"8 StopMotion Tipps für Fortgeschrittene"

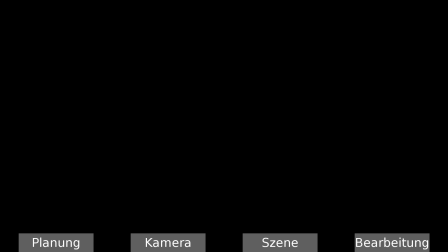(0:00)
Hey Leute, ich bin's wieder, euer Lego-Eddie und heute mit dem Stop-Motion Tutorial für Fortgeschrittene.
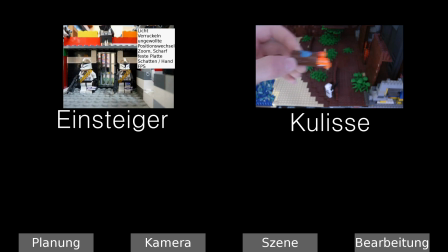(0:06)
Wenn ihr vorher noch nicht meine anderen beiden Stop-Motion Tutorials gesehen habt, einmal das für die Kulisse und einmal das für Einsteiger, dann guckt sie euch auf jeden Fall nochmal an, ihr seht sie ja hier.
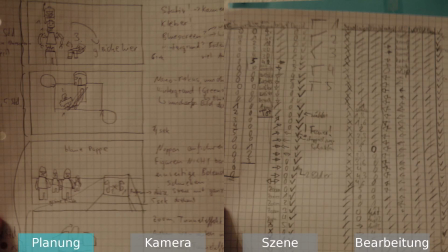(0:15)
Und ansonsten werde ich jetzt sofort anfangen. Bevor ihr überhaupt anfangen solltet, etwas zu drehen, müsst ihr euch eine Art Drehbuch schreiben. Ihr müsst eure Idee irgendwie festhalten. So seht ihr links zum Beispiel meine ersten Ideen zu dem Aufbau-Video für das 75035er Battlepack.
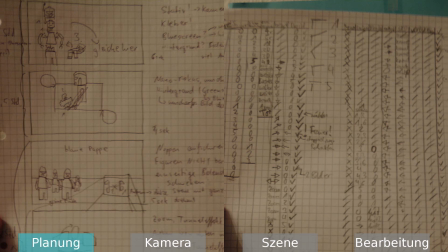(0:31)
Also ihr könnt euch kleine Szenen malen und dazu schreiben, was ihr machen wollt. Rechts seht ihr dann einen detaillierteren Plan, den ich nach jedem Bild aufgeschrieben habe. Das habe ich auch schon beim Einsteiger-Tutorial erwähnt. So kann man nämlich den Überblick behalten in hastigen Szenen, wo man sehr viele Sachen bewegen muss und nichts vergessen darf.
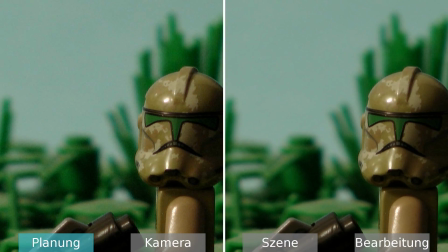(0:48)
Dann müsst ihr den Zuschauern immer eine Art kleine Pause geben, um zu verstehen was ihr gerade gemacht habt, weil sie wissen ja nicht wie das Drehbuch ist, sie haben den Film auch nicht wie ihr schon 20 mal gesehen,
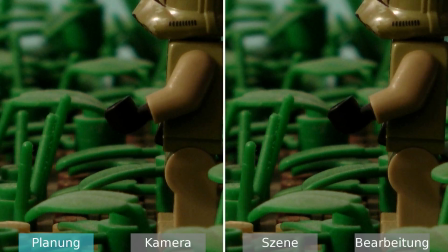(0:56)
während ihr den geschnitten habt, deshalb müsst ihr immer kleine Pausen einbauen.
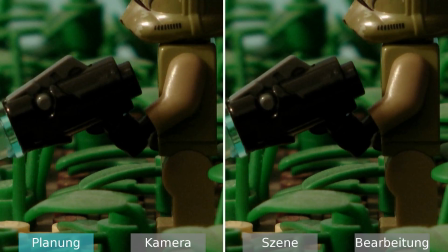(1:00)
Ihr seht das hier links zum Beispiel, einmal ein Klon der komplett durchläuft, er nimmt die Waffe, dreht sie, die Kamera geht hoch und der Helm dreht sich, keine Pause.
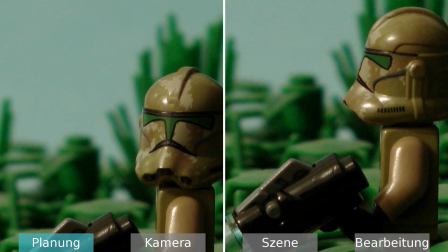(1:09)
Und rechts gibt es immer wieder kleinere Pausen, die eine halbe Sekunde lang sind vielleicht, die das Ganze viel leichter zu sehen machen.
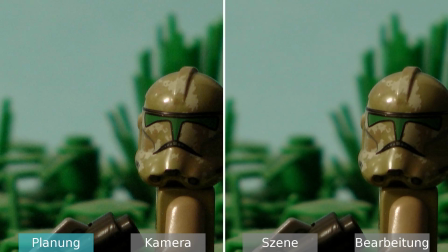(1:16)
So etwas einzubauen ist sehr wichtig, damit die Zuschauer überhaupt verstehen, was ihr macht und nicht ratlos vor dem Monitor sitzen und verzweifeln.
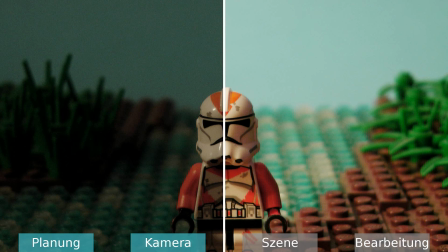(1:24)
Dann kommen wir zu der Kamera. Bei der Kamera ist es vor allem wichtig, dass ihr eine lange Beleuchtungszeit macht. Links seht ihr zum Beispiel ein Bild, was ich mit einer 25 Sekunde Beleuchtungszeit aufgenommen habe und rechts eins mit einer halben Sekunde Beleuchtungszeit.
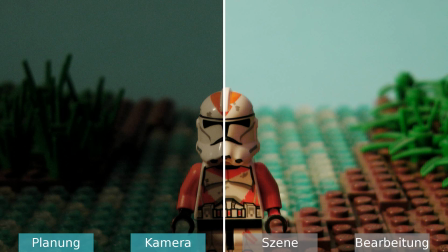(1:38)
Das Wichtige ist daran, dass die Kamera so mehr Licht absorbieren kann und damit quasi sicherer feststellen kann, wo welche Farbe ist.
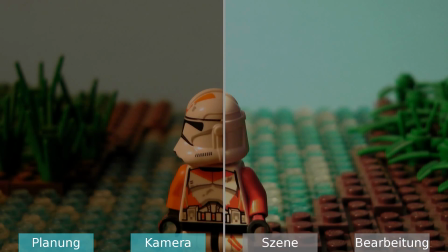(1:46)
So kriegt ihr farbkräftigere und generell hellere Bilder. Dann ist es auch noch wichtig, die ganzen Kameraeinstellungen selbst zu übernehmen.
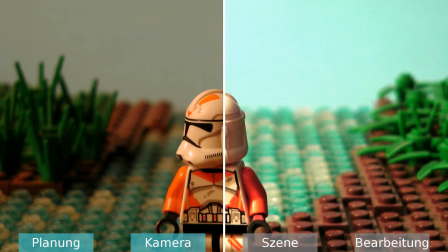(1:53)
Also den Weißabgleich zum Beispiel oder den Fokus oder auch andere Sachen, zum Beispiel die Linse, wie offen sie sein soll. Links seht ihr ein Stop Motion, in dem ich das Ganze automatisch habe laufen lassen und ihr könnt froh sein,
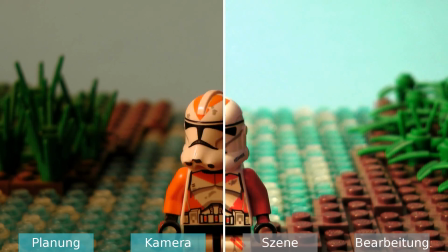(2:05)
dass ich dabei keine Kamerabewegung gemacht habe, weil dann würde der Fokus komplett verrückt spielen und so sind gerade nur die Farben betroffen. Rechts habe ich das Ganze manuell eingestellt und man sieht wieder mal, dass das Ganze viel farbenrichtiger ist und dass ich auch wenn ich die Kamera bewegen würde, den Fokus beibehalten könnte.
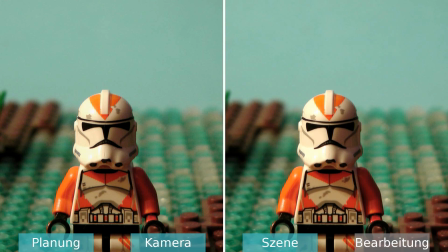(2:22)
Jetzt kommen wir zu den Sachen, die ihr beim Dreh des Stop-Motions an sich beachten müsst. Es ist hier sehr wichtig, die ganzen Figuren natürlich rüberkommen zu lassen. Das schafft ihr zum ersten dadurch, dass ihr die Figuren immer ein bisschen bewegen lasst. Das heißt, kein Mensch würde in einem Video stillstehen und deswegen dürfen es eure Klone, eure Figuren, eure sonst was auch nicht.
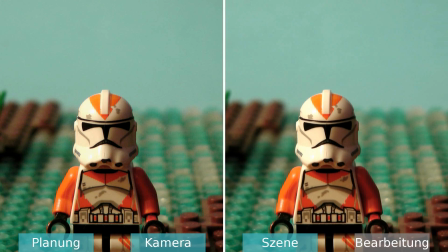(2:40)
Ich habe hier ein bisschen übertrieben gezeigt, wie man diese kleinen Bewegungen machen kann. Ihr müsst letzten Endes beim Dreh eigentlich immer nur die einzelnen Figuren berühren, das reicht schon, damit sie sich ein ganz kleines bisschen verschieben und so lebendiger wirken.
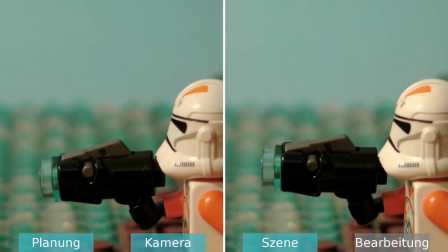(2:51)
Dann müsst ihr euch noch immer überlegen, wie die Minifiguren auf die Umwelteinflüsse reagieren.
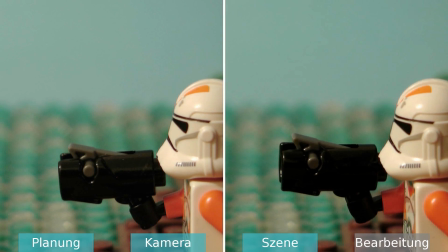(2:56)
Das heißt, ihr seht hier links und rechts einen Schuss, links passiert gar nichts, der Klon bleibt einfach ganz starr so stehen und rechts wird sein Arm ein bisschen hochgerissen und die Schulter so ein bisschen, die rechte Schulter nach hinten gedrückt. Das ist die natürliche Reaktion darauf, dass da vorne so ein Schuss passiert.
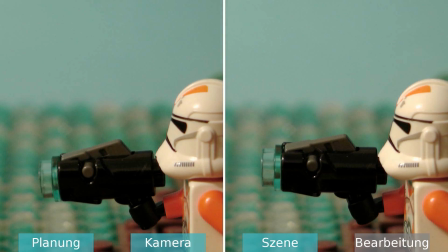(3:11)
Und ihr müsst euch also immer in die Lage eurer Minifigur reinversetzen. Und ihr müsst überlegen, was passiert, wenn eben zum Beispiel ein Schuss fällt oder wenn er angeschossen wird.
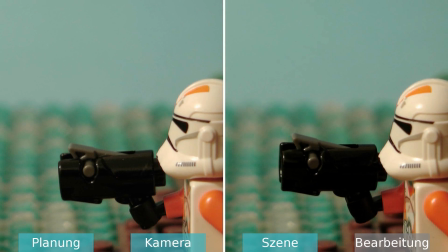(3:19)
In meinem Fall, ich drehe ja meistens nur Star Wars Stop Motion Filme.
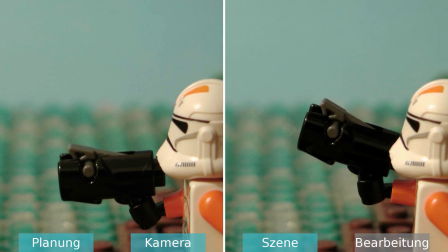(3:23)
Oder zum Beispiel auch einfach, wenn er hinfällt, dass er nicht einfach nur bloß umklappt, sondern auch ein bisschen wegrutscht dabei.
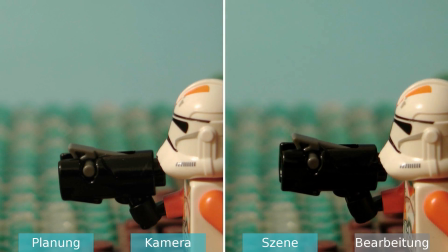(3:29)
Ihr müsst euch also immer da reinversetzen und überlegen, wie würde ich darauf reagieren und so müsst ihr es auch mit der Lego Figur machen.
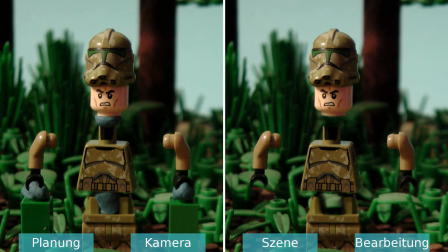(3:37)
Jetzt habt ihr euren Stop Motion Film fertig gedreht und ihr seid in der Post Production, das heißt in der Bearbeitung des Filmes. Zuerst mal sollte man sagen, dass man so wenig Post Production wie möglich einplanen sollte, denn ich habe euch links und rechts mal ein Bild eingeblendet,
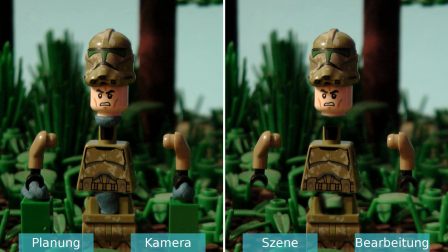(3:50)
wie ich zum Beispiel die Schwebesszene hinbekommen habe im Stop Motion Aufbau des 75035er Battle Packs und jede einzelne Bildbearbeitung, die so eine Schwebesszene zum Beispiel hat, dauerte drei Minuten. Und ich hatte so um die 30 Bilder davon. Das waren dann alleine schon 5 Stunden Arbeit.